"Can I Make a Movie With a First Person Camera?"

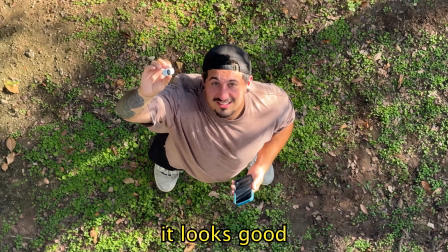[8:18] The camera looks perfect. Looks good. Is it running? The light's on? Looks good.
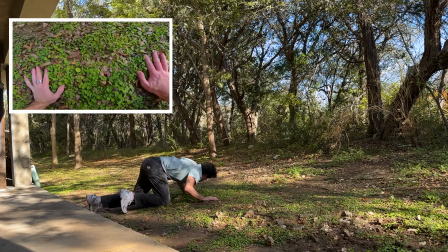[8:23] Well, it's durable.
So just like that, I put the camera back in my mouth, and we sprinted to the final location.
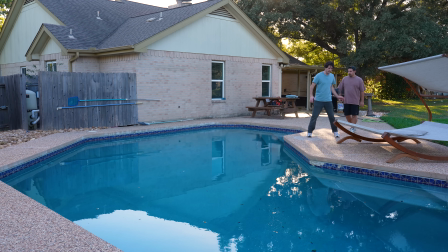[8:32]
We saved this shot for last because I have to fall into the water with all my clothes on.
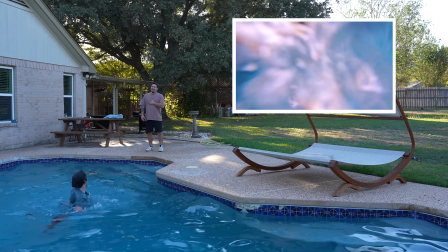[8:37]
But luckily, the camera's waterproof, and the shot turned out pretty good. Honestly, my only complaint is just how cold the pool water is.
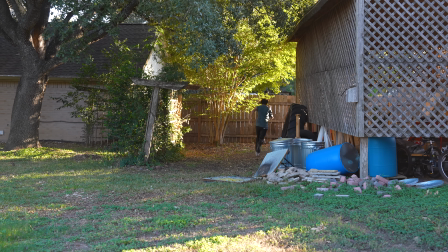[8:43]
The only way to get warm was to just keep chasing Jake around the house. But eventually, we finished filming, and it was time to start editing.
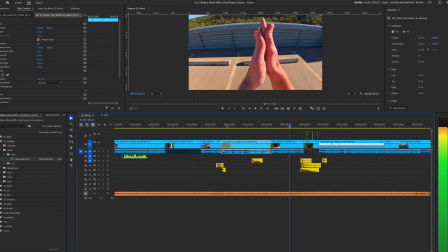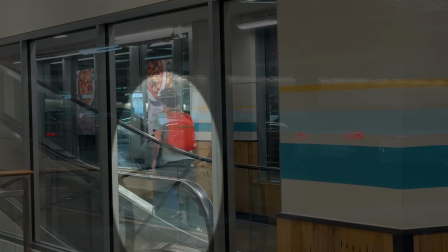[8:58]
We have a problem. We filmed an entire sequence inside a grocery store, but for some reason, it just doesn't match the intensity of the outdoor scenes.
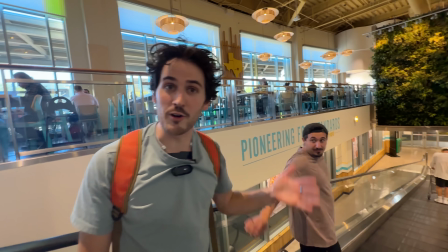[9:06]
For the chase to feel intense, the pacing has to stay fast, and this footage just felt like it was slowing things down, so I decided to cut it from the movie, which really isn't a big deal.
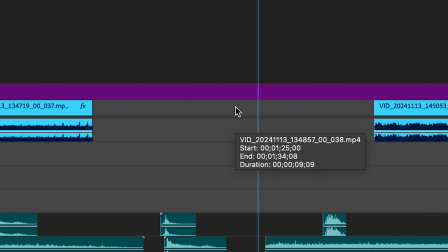[9:14]
However, what is a big deal is I now have this massive empty space in my timeline between this shot and this shot,
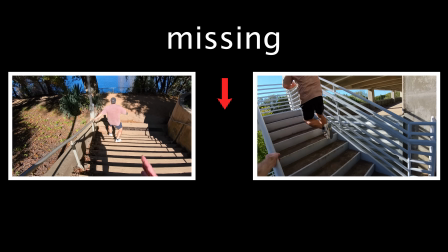[9:20]
and sadly, I don't have other footage to tie these scenes together, leaving me with one option. I have to refilm the shot.
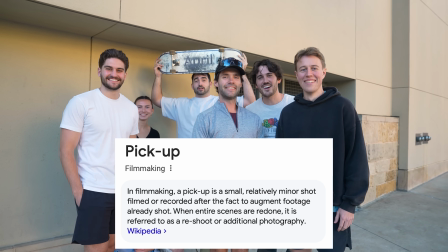[9:31] Pickup shots! Woo! Yeah!
You know, sometimes it's good when things don't go as planned, because most of the time, my first ideas aren't my best.
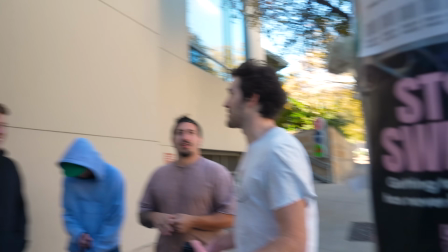[9:39]
For example, instead of just having a shot of me running through an aisle, I now have a full cast of friends to run through.
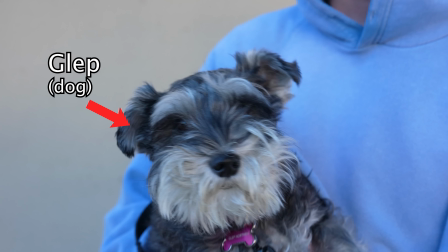[9:45]
And in my opinion, this new shot is way better.
Action!
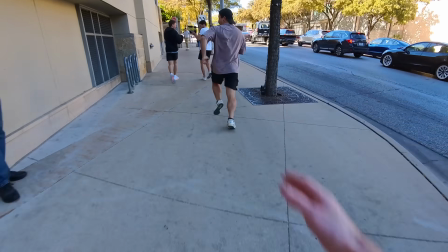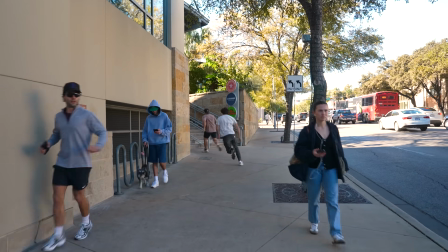[9:54] Out of my way! Hey!
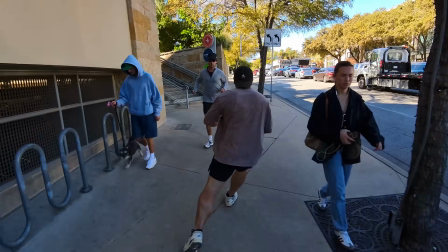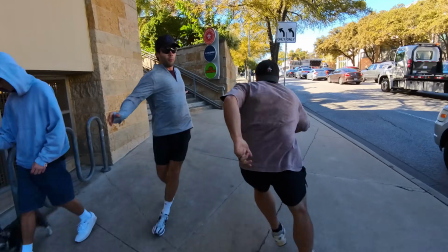[10:03] good. That's good. That's good.
Okay, now that this new shot's filmed, I can add it in between the other two to make a smooth transition between the locations.
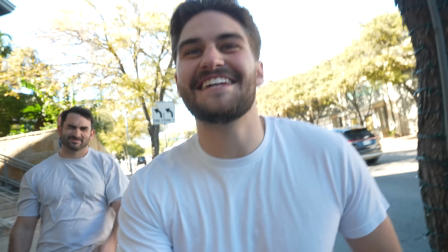[10:11]
Which means that I'm actually done filming, for real this time. No more pickup shots. So, I gave my thanks to the cast and went home to start on the visual effects.
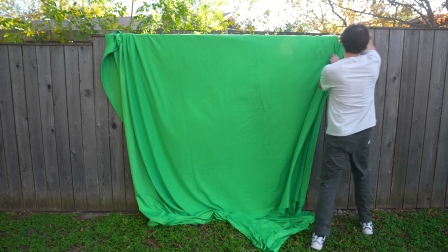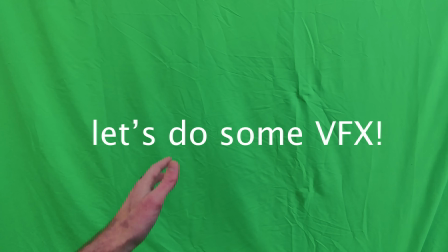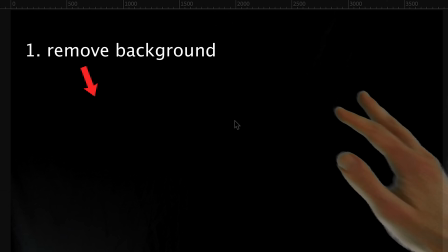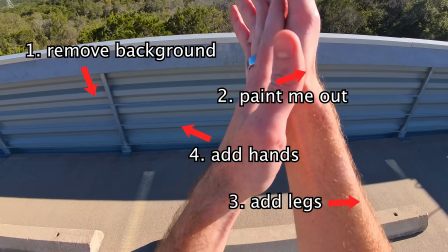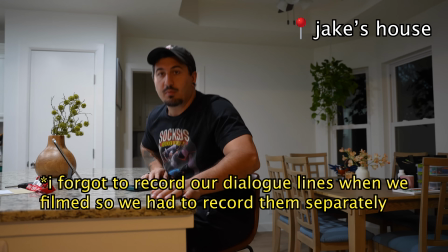[10:51] All right, here we go. All right, let's do this.
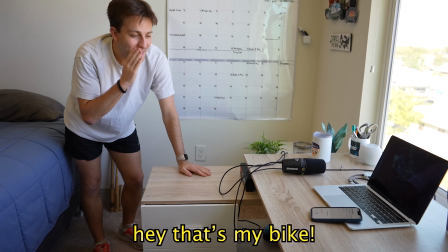[10:56] You're it. You're it. Hey, that's my bike! I'll bring it back.
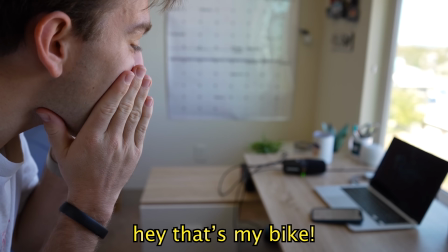[11:01] Yeah! Woohoo! Hey, that's my bike! Out of my way. Get back here!
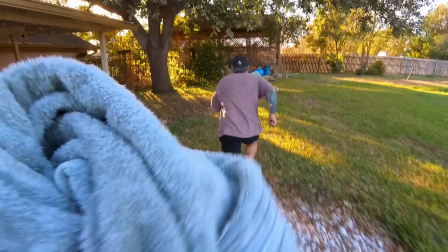[11:07] Here, dry off. See you later.
So we just recorded all the dialogue lines for the movie using our iPhones, and it made a massive difference.
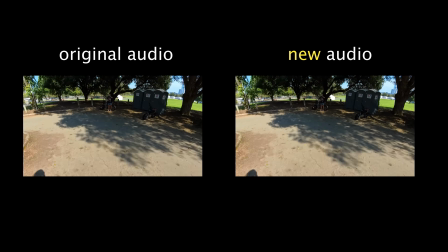[11:15]
For example, here's a shot with the original audio versus the same shot with the new audio.
Hey!
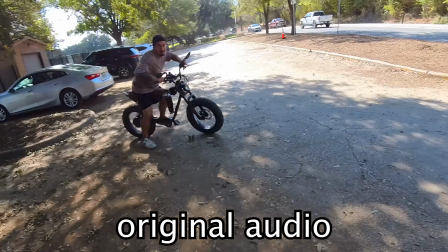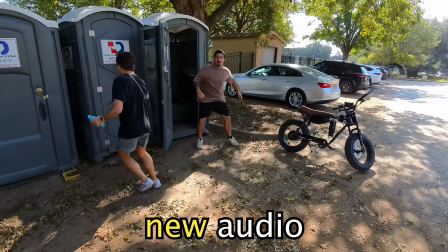[11:29] Sorry. Hey! Hey, that's my bike!
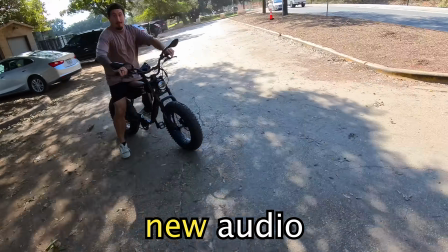[11:33] I'll bring it back. Not getting away this time.
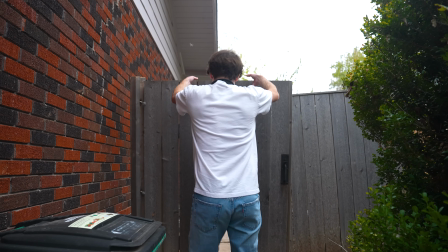[11:39]
The crazy thing is once you put all this sound in with music, it all kind of just works.
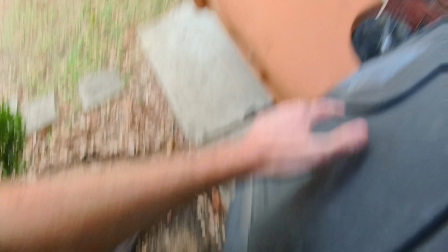[11:44]
You don't really need a fancy boom mic to capture everything. The iPhone does a great job, and doing it this way is a lot faster. And most of the time, working faster is a lot more fun.
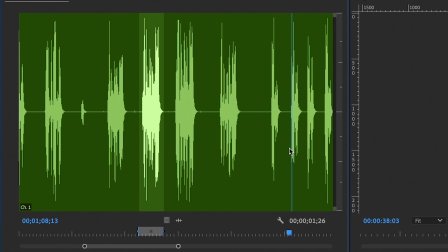[11:58]
Now listen, I tried to take my own advice and edit the rest of the movie really fast, and guess what?
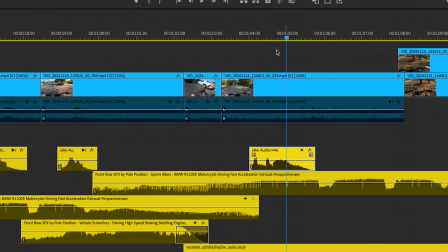[12:04]
It still took me several days to finish, but most importantly, I did eventually get it done. The movie is finished. If you want to watch it, you can click the link right here. I honestly had so much fun making this, and I hope more people make movies like this because I really like watching them. Anyway, thank you so much for watching, and I'll see you guys in the next video.